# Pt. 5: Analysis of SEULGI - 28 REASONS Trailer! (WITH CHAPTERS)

Hey y'all, and welcome to video 5 of my channel and 5 of this series talking about Kang Seulgi and her debut 28 Reasons. We have finally made it to 28 Reasons after all of this foundational work that we've laid. We are ready to fully appreciate this masterpiece. So I have enlisted the help of my wonderful friends Justin and Caitlin, who both have degrees in film. They've given me lots of knowledge of all the things that I need to know, and I'm sitting here at my desk with the trailer pulled up, and I'm ready to talk about it with y'all,
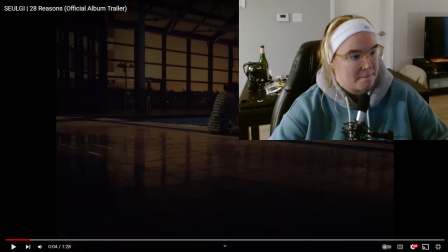so let's hop right into it, shall we? So blurring always has intention, although what it mostly does is it conveys depth. So that could mean you are now entering their state of mind, is the way that I interpreted this.
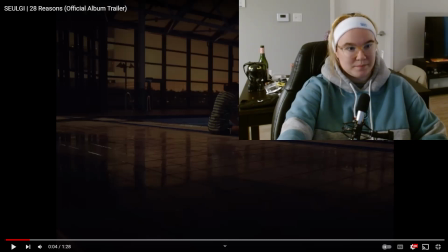At first, it kind of shows her back profile, right? And then it goes okay. I actually was thinking while you were talking that I think the beginning also kind of does that. I was wondering why they chose to fade into her back. So this is 100% an introduction, and a lot of filmmakers actually use this.
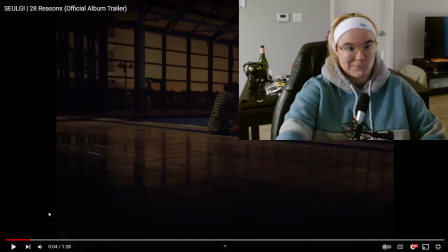In this case, it is introducing her. It is introducing the mood by doing the zoom in as well. The zoom in after the introduction is basically saying, "Look at me. Look at how I'm feeling." I wonder, does that have any significance? Why is she at the pool? Why is she? I don't know. Is water still water? I know still waters can equal bad omens because sailors would need the active waters to get their ships moving. But I don't know if that really translates to a literal pool. Too, this is just because I watch Ghost Adventures, but I know that water is flowing water is a way that they can use energy to manifest spirits flowing water.
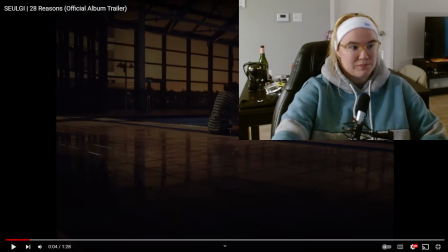By doing the zoom in as well. The zoom in after the introduction is basically saying, "Look at me, look at how I'm feeling." That is how this shot is looking to me. Mm-hmm. This empty space around it, they chose that empty space because she's just a small thing in a big world. Justin mentions again that the cut to her face is quick and then moves immediately to her fingers.
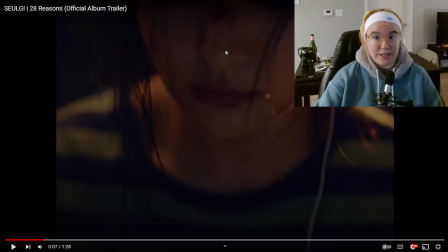We're here. We see that she has injuries on her nose, and then we're here.
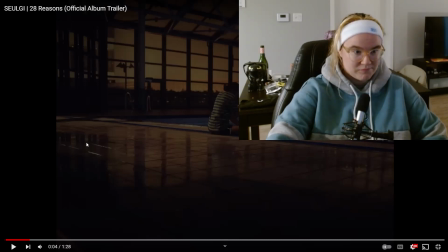This and immediately shot, it zooms in on her. So it zooms in on her.
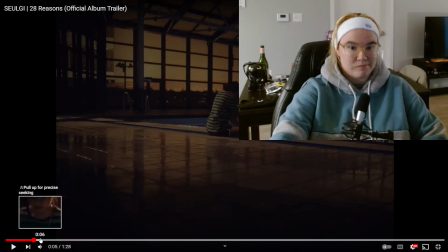Right now it is showing how exactly she's feeling, and she wants you to look at her face. Yeah.
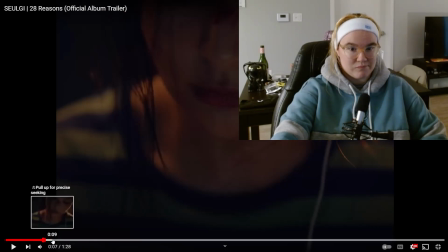With those red splotches, the camera pans up to her face to give you a slight glimpse to show okay, this is what I look like,
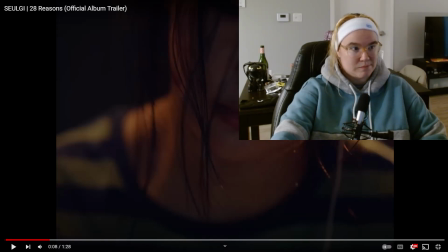but the quick jump cut is I want to hide. That's what it looks like to me.
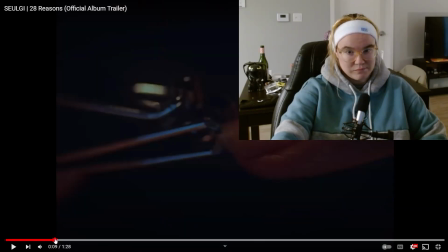And in terms of the technical sense, it is just the closeness is to just show her emotion, to show what she's thinking, what she's feeling. It's an introduction to thought.
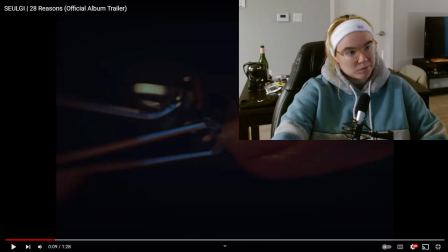Yeah. From what I gather, the zoom in on the nail right there is a continuation of thought. It is showing how she's feeling in the moment, and the reason why it does that, the superstitions within it, her cutting nails at night. I was hoping you would talk about the superstitions. I didn't get a chance to look into it yet. Yeah, cutting your nails at night will allow angry or vengeful spirits to enter your body, as there are more wandering spirits at nighttime.
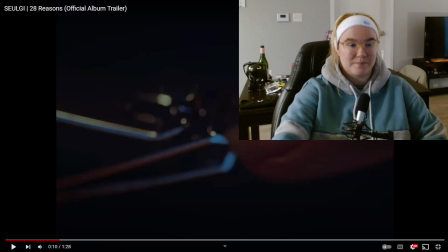To me, it looks like something is actively affecting her, or something is causing her loss, kind of like what this nail situation is.
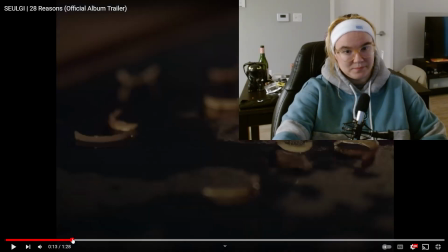Yes. The clipping of the nails, the zooming in and showing her actively doing it, might be showing a brutal act based on the folk thing that you told me. Yes. And so they want people who relate to that or understand it to be bad, and each nail shows just how bad that is for her.
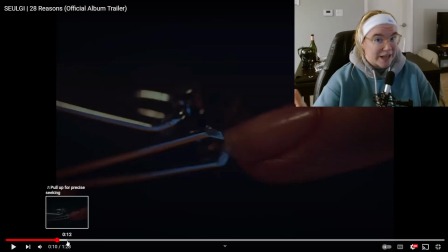Building off of his thoughts, are those her 28 reasons that we're seeing laying on the ground right in front of us?
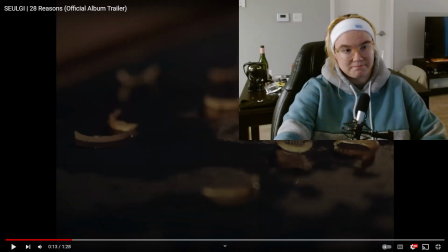The reason why they...